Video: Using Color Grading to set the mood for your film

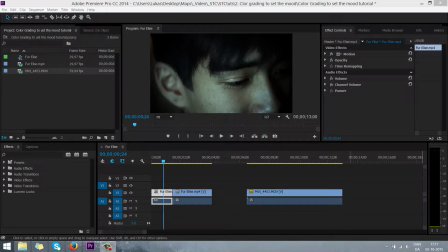(0:00)
Hey guys, Lucas here for STC Days again, and in this tutorial I'm going to talk about color grading and how it can set the mood for your film,
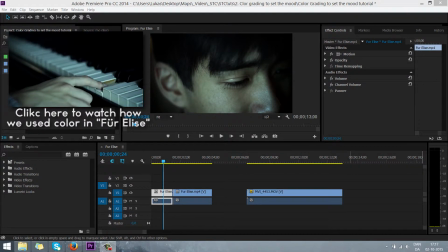(0:10)
and how it can help change the mood and make smooth transitions. And in this short tutorial I'm going to take 2 minutes just talking about why and what it does to your film, and then we're going to take a look at this clip from which is originally from His Name is John,
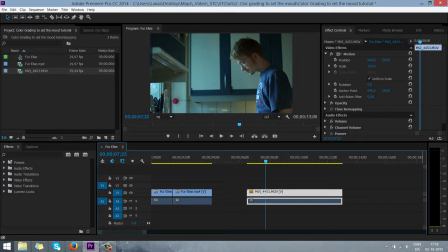(0:29)
where I'm going to show you how to set two different moods. The basic moods, a very warm and inviting mood, and then a scary, cold and dark mood, like if you were doing a horror film.
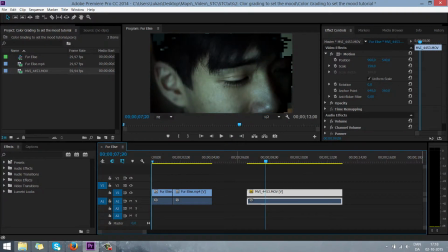(0:42)
But let's take this one. So in one of our short films, Für Elise, which I have a clip from here, we can see how we start in something that's very dark, it's very blue, and the skin colors especially,
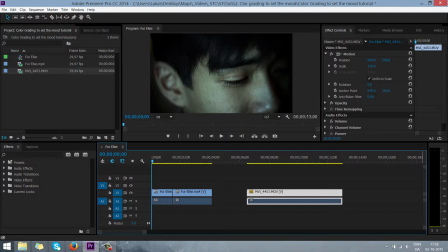(0:59)
it's not how we usually see skin colors. But if I play it, you can see there it is, and then it translates over into this one, which is a lot warmer and a lot nicer to look at.
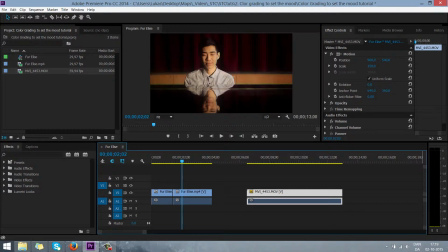(1:13)
So in this one, it's because it's a flashback, and when you watch the movie, you are not 1 second in doubt that this is actually a flashback, because the color and the lighting is so radically different from this one.
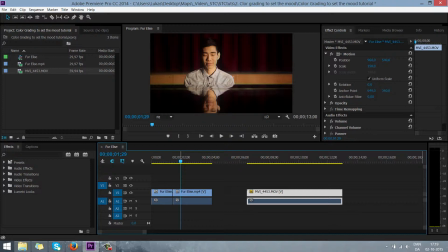(1:28)
In this clip, there was a single light source, and it was basically just light from outside, which is naturally colder than like light bulbs and such, which we have indoors. So we shot this, and
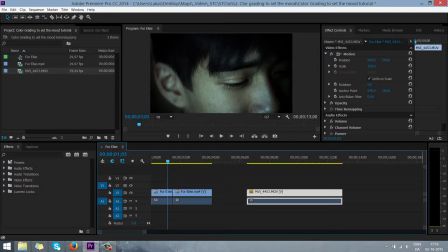(1:44)
with the plan was that we would color grade it later to make it look radically different,
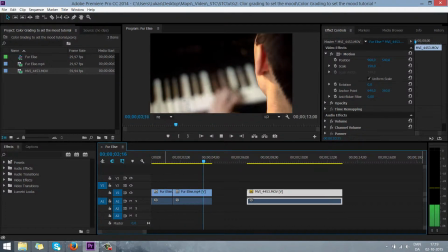(1:51)
so it was clear that when we played this and shifted over into this was a flashback, and this was real life.
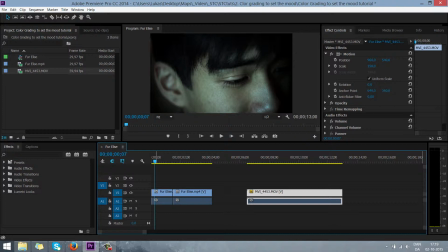(1:58)
And we achieved that by using color and lighting. And in this one you can see the lighting is very soft, because it's bouncing off of a lot of things. But if we let it go, and here you can see the lighting is quite hard.
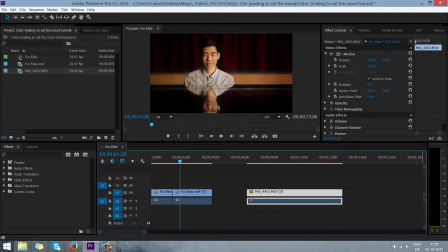(2:14)
That's because we had a single light source which was pointed directly at him, and it was very warm. So just he's obviously sad here, and you don't even need to hear any voices telling you he's sad or see him do anything.
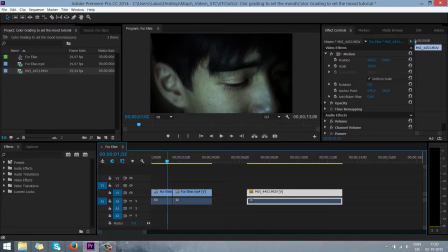(2:30)
You just know from the start that this is a sad clip. And over here you're not in doubt that he is happy and that he is well. And we achieved that by having a scene full of very warm things, like this
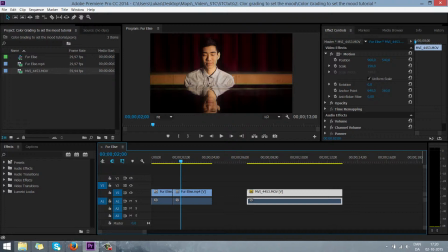(2:46)
curtain behind him was we made it red, and then the lighting was very warm and full. So that's just why we did as we did.
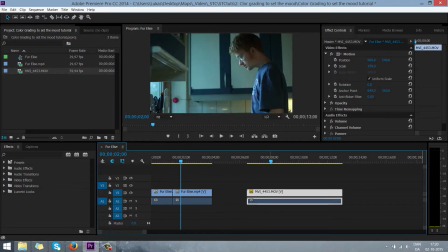(2:57)
Now let me just go over to this other clip here, where I'm going to show you using, again, Colorista. It's what I use to color grade and correct and such, and I really recommend it, because it's just so good.
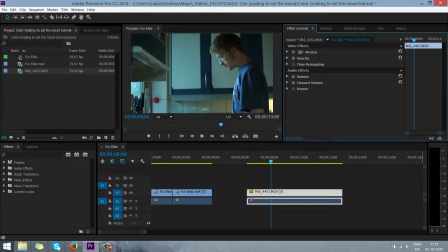(3:12)
So in this one I'm going to show you how to achieve both looks, and how it can change the mood in a clip. So I'm just going to split this clip so that we're going to have the first one here, the one I've highlighted here.
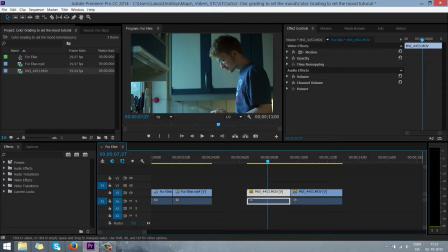(3:27)
This one is going to be the clip that is warm and nice, and this one is going to be the clip that is dark and cold. So let me just find Colorista over here. There it is, and drag it onto both of them.
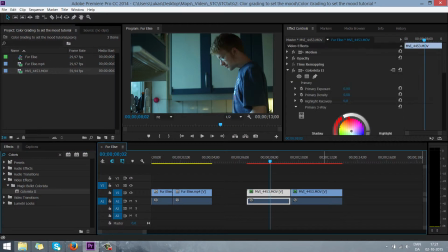(3:42)
Might as well do that now. And then this one. Let's start with the warm and nice one. So first of all, before we color grade, we need to have something to start from. And right now the image is really blue.
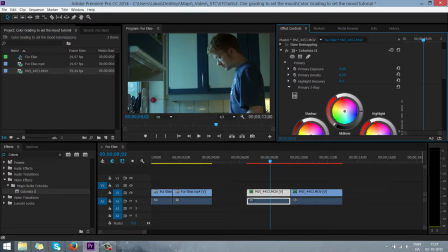(4:01)
That's because of the white balance we filmed with. So in Colorista, I take the primary, where there are these 3 wheels.